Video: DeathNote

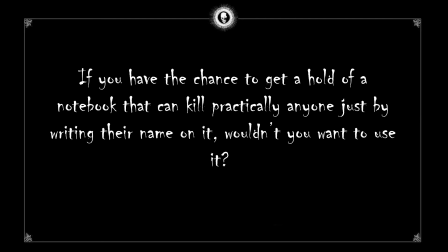If you have a chance to get a hold of a notebook that can kill practically anyone just by writing their name on it, wouldn't you want to use it?
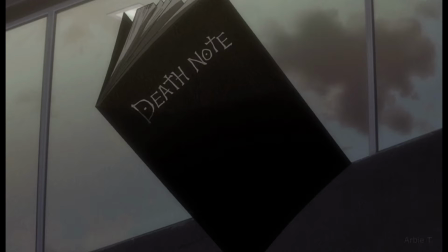Death Note isn't just some kind of regular notebook with blank pieces of paper in it.
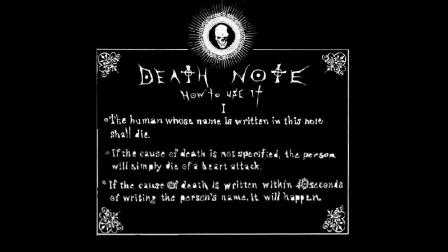There are instructions on how you can use the notebook to its advantage. Here are a few of the instructions one might read inside the special notebook. The human whose name is written in this notebook shall die. If the cause of death is not specified, the person will simply die of a heart attack.
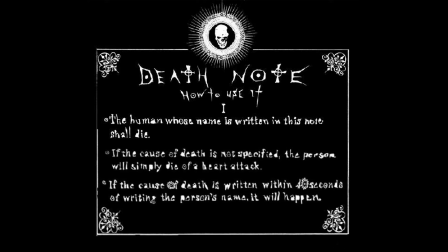If the cause of death is written within 40 seconds of writing the person's name in it, it will happen. Starting by showing you a quick clip of the intro, I can tell you why Death Note is the best anime in the universe.
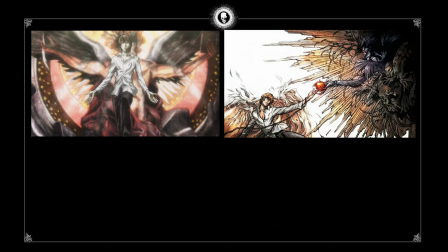The intro itself is really intriguing enough that you can't see what is going to happen in the story.
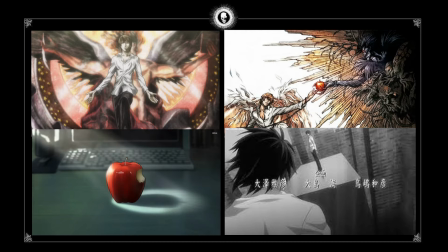However, you can see the characters and how intense the battle between both of them is going to be.
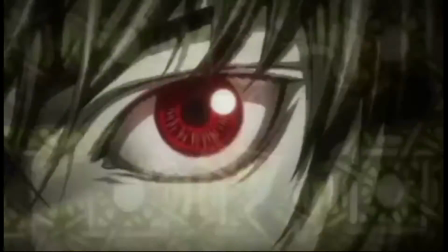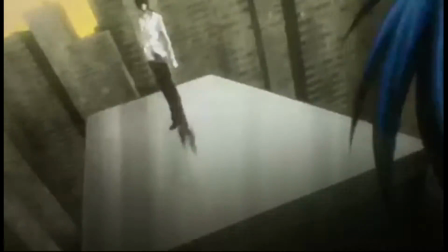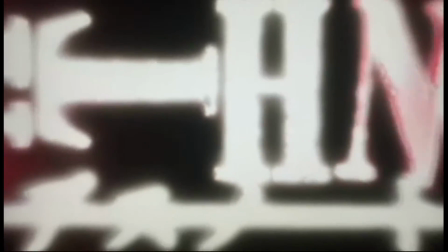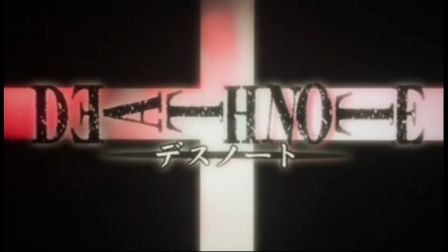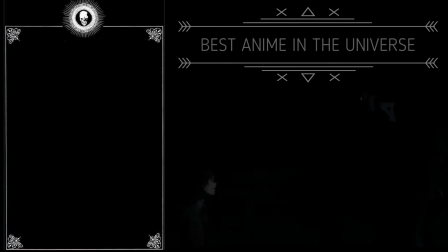In the year 2006, the best anime in the universe was born, Death Note was released.
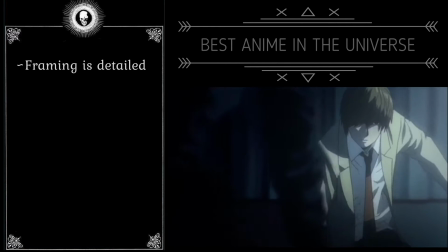Death Note had an amazing detailing in where the framing for each scene was put together so amazingly,
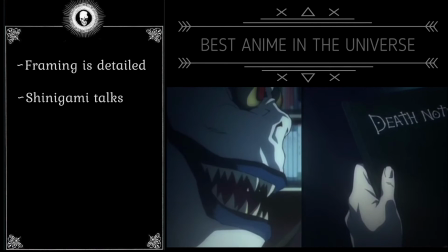from the way a god of death or a shinigami talks to the way the main characters write so
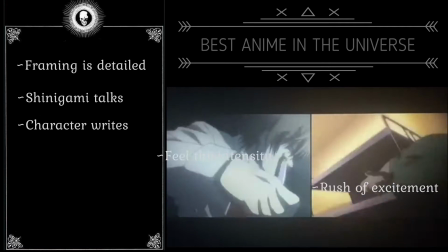intensely that you can feel the rush of excitement happening as he writes the names of the criminals
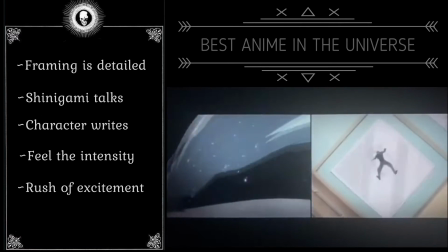on the Death Note.
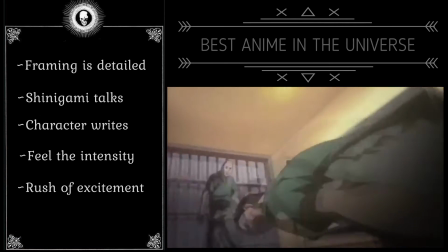The framing is so detailed that the viewers can even read the names of the criminals being written, as their facial expression changes as they die.
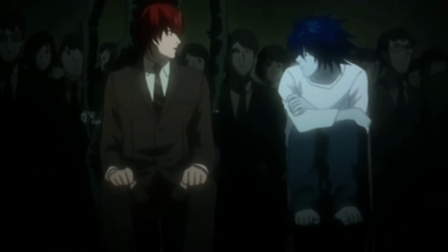The story is basically a psychological battle between two individuals named Light Yagami, a student, and a young investigator,
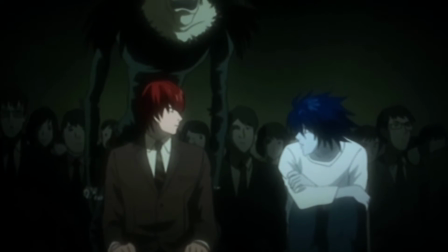known as L. Both of them are highly intellectual individuals battling to make the world a better place.
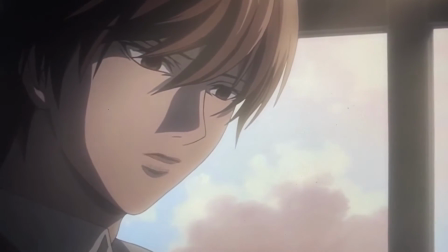Light is a student who found a notebook in which he used to punish the criminals by writing their names on the death notebook,
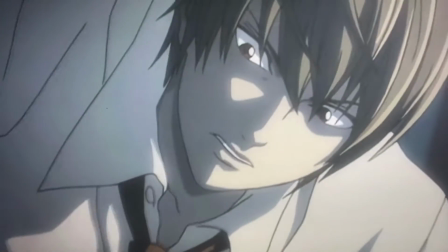and once written, the criminals of whom the face he knows will die.
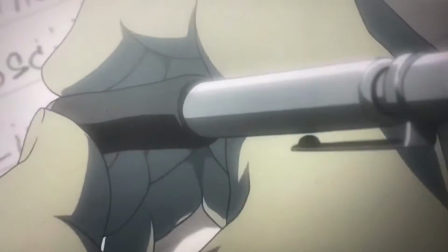Light is being called Kira by everyone, especially the task force who is hunting him down,
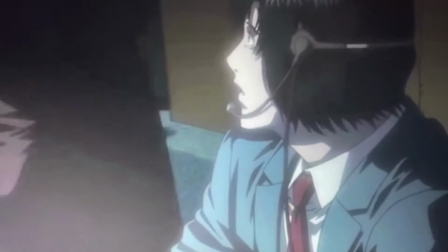which ironically is being led by his father, Suichiro Yagami. The Japanese task force have the help of a brilliant investigator known as L,
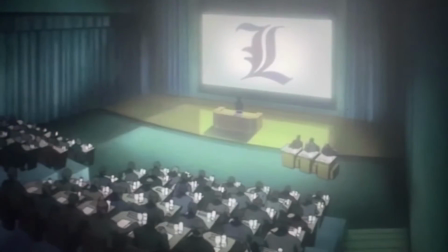whom within a day found out that Kira is located somewhere in the Kanto region of Japan.
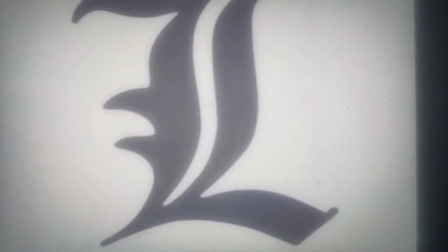Because of the fake news that L had broadcasted,
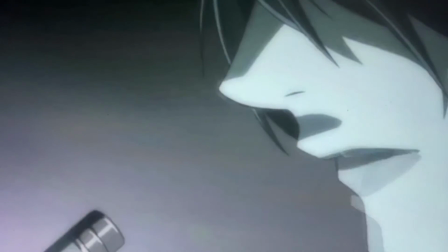Kira's radius location was revealed and that move had threatened Kira to think more on what he should do to his future actions.
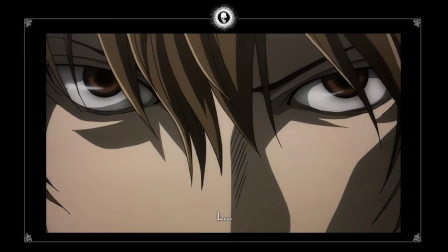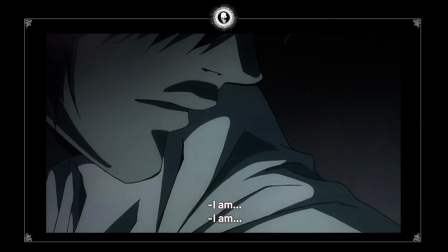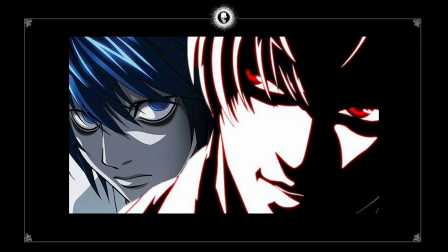Technically, the protagonist in the story is light, and the antagonist will clearly be L. But what if I told you that throughout the whole series,
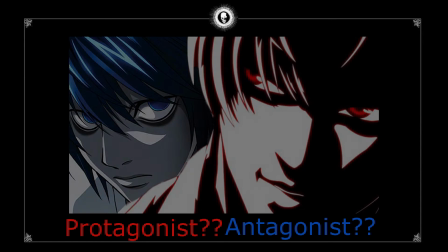both of them are acting as if they are both the protagonist and the antagonist of the story?
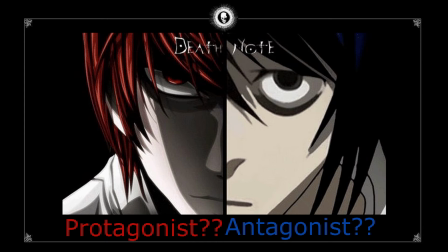You should watch it so you can clarify this on your own as to why they are both the protagonist and antagonist of the story.
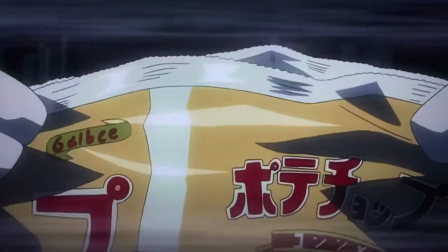The framing for each clip is so detailed and amazingly put together,
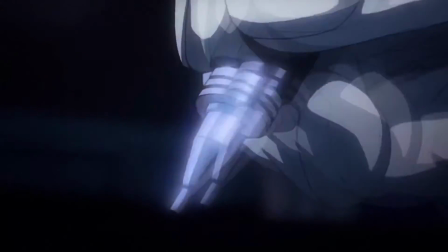like the part where the character opened the bag of chips which then transitioned the whole mood of the scene.
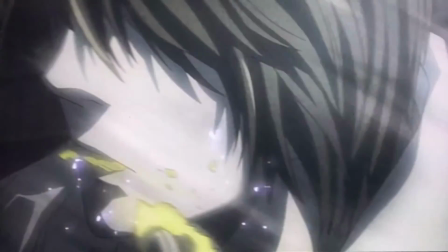The intensity of each clip can be seen when the clips jump dramatically from having couple of scenes playing together all at the same time,
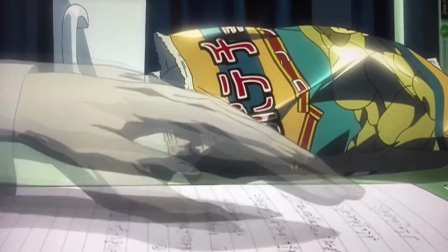all that was happening while the character is writing and eating the chips. The scene moved in both fast and slow motion that emphasizes what is happening in each of the storyline.